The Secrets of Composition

Yo, what's going on everybody? This is Brendan back again for another video, and in today's video I have something very special. This video is going to be all about the different types of composition that you can use to frame up your shots, all sorts of different types of techniques for your cinematic repertoire. I'm really excited about today's episode because this is pulled directly from one of the chapters in my brand new book that I just published, the Cinematographer's Handbook. You can get it on Amazon right now as a paperback. I've been working on this book for the last 2 years now, so I'm really excited about it.
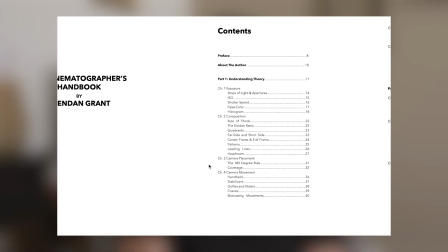It's been a labor of love, and it's a 140-page book that's directed towards aspiring cinematographers that are trying to learn everything that there is to know to start a really successful career in the film industry as a cinematographer. Today's episode, like I said, is all about the rules of composition.
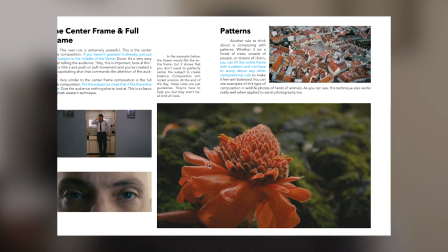It's the entire second chapter of my book, so if you like what's in this video, then you'll like what's in the rest of the book. So let's get started.
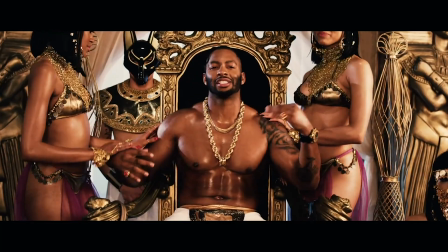So besides just arbitrarily deciding how to compose an image,
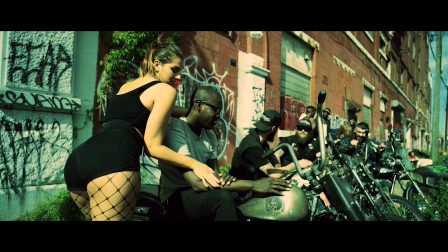there are a few rules that you can actually follow to make sure you get a perfect composition every time.
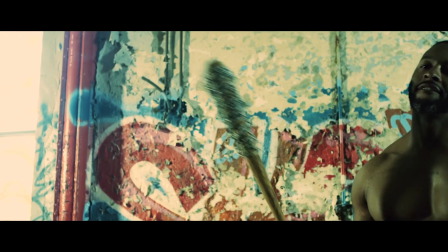A good composition is all about balancing the image out.
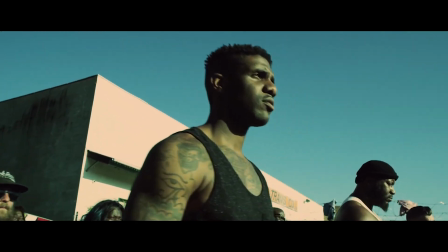So different parts of an image have different values or weight depending on their geometric properties,
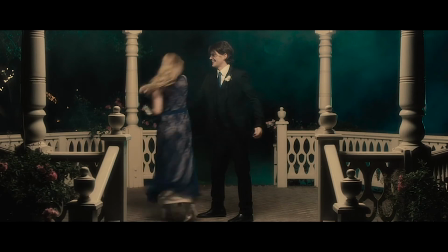like the size and the relationship of the different parts of the image. Color contrast and lighting contrast also affect this balance, but those are covered in a different chapter.
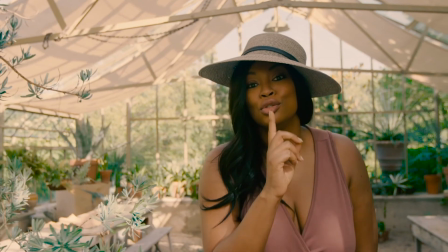So these aspects affect where the eye is drawn and what just feels right.
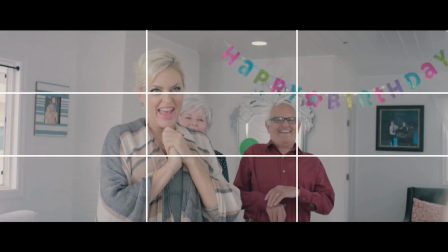By far the most common rule of composition is the rule of thirds. You might have heard this before. You basically see it everywhere because it has a really uncanny ability to create a feeling of balance in the frame. So the rule states that if you split the frame into thirds vertically and horizontally,
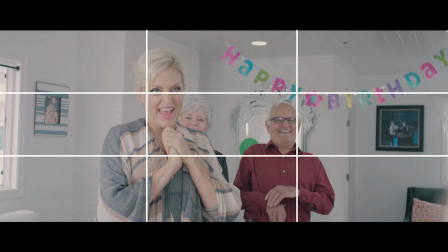you'll create 4 intersecting points at which you should place your focal point. So oftentimes the horizon is placed on one of the horizontal thirds, and this rule of composition works especially well in dialogue scenes, where you can place each person's face in the top left or the top right third,
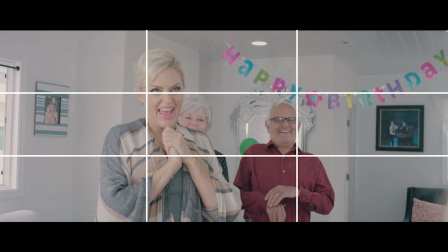depending on where they're blocked in the scene and the direction they're looking.
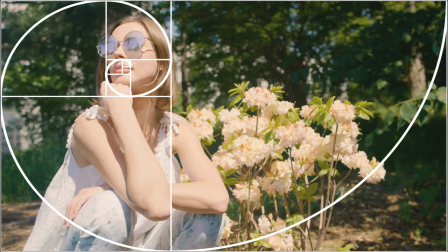The second rule of composition is called the golden ratio, otherwise known as the Fibonacci symbol. It's a mathematical ratio that describes many organic shapes actually found in nature. So it describes everything from the proportions of the human body itself to the
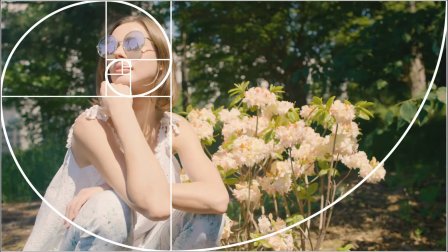complex fractals found in the veins of a leaf or the swirl of a seashell. You can lay this symbol over your frame and try to create a composition in your scene that lines up with the symbol itself. So this trick creates results similar to the rule of thirds, but things don't line up at the exact thirds of the frame.
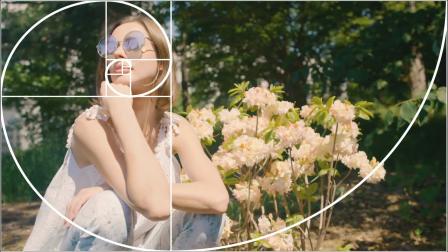By doing this though, you'll create a really well-balanced feeling. It feels very natural and proportional, and the amazing thing to me is that since we see this ratio everywhere in nature, it's almost like second nature to us as humans. It's ingrained in our minds subconsciously.
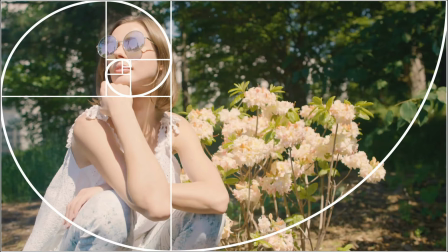So using this rule sort of accesses a deeper, more psychological response in your audience. And if that's not movie magic, then I don't know what is. So the next rule is what I call the rule of quadrants.
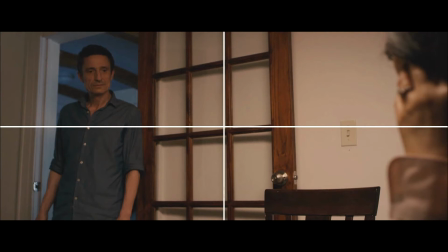Despite this being a really simple rule, it's actually not quite as common as some of the others. You basically just split the frame into 4 equal quadrants, and you place the subject in the middle of one of them or fill the entire quadrant with your subject. So this technique was used really masterfully in the film Drive in 2011 by Newton Thomas Sigel, ASC.
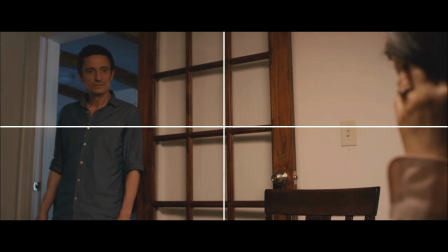He used this technique to create negative space in the frame in order to isolate his characters while still making the image feel balanced. So it can be used in any number of creative ways to evoke different feelings. So in this example here, the rule of quadrants highlights the juxtaposition between the actor on the left and that empty chair on the right.
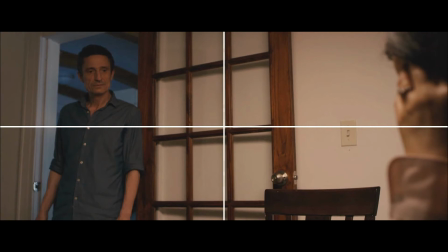Particularly in this scene in the storyline, their son just stormed out on them after a big fight, and now we see his empty chair sort of looming in the corner there.
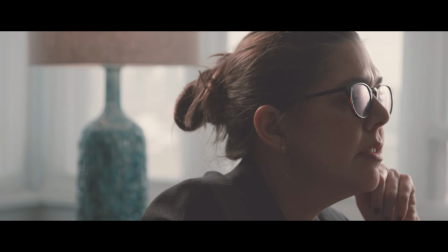So very similar to the quadrant rule, but more extreme, is the far side and the short side rule.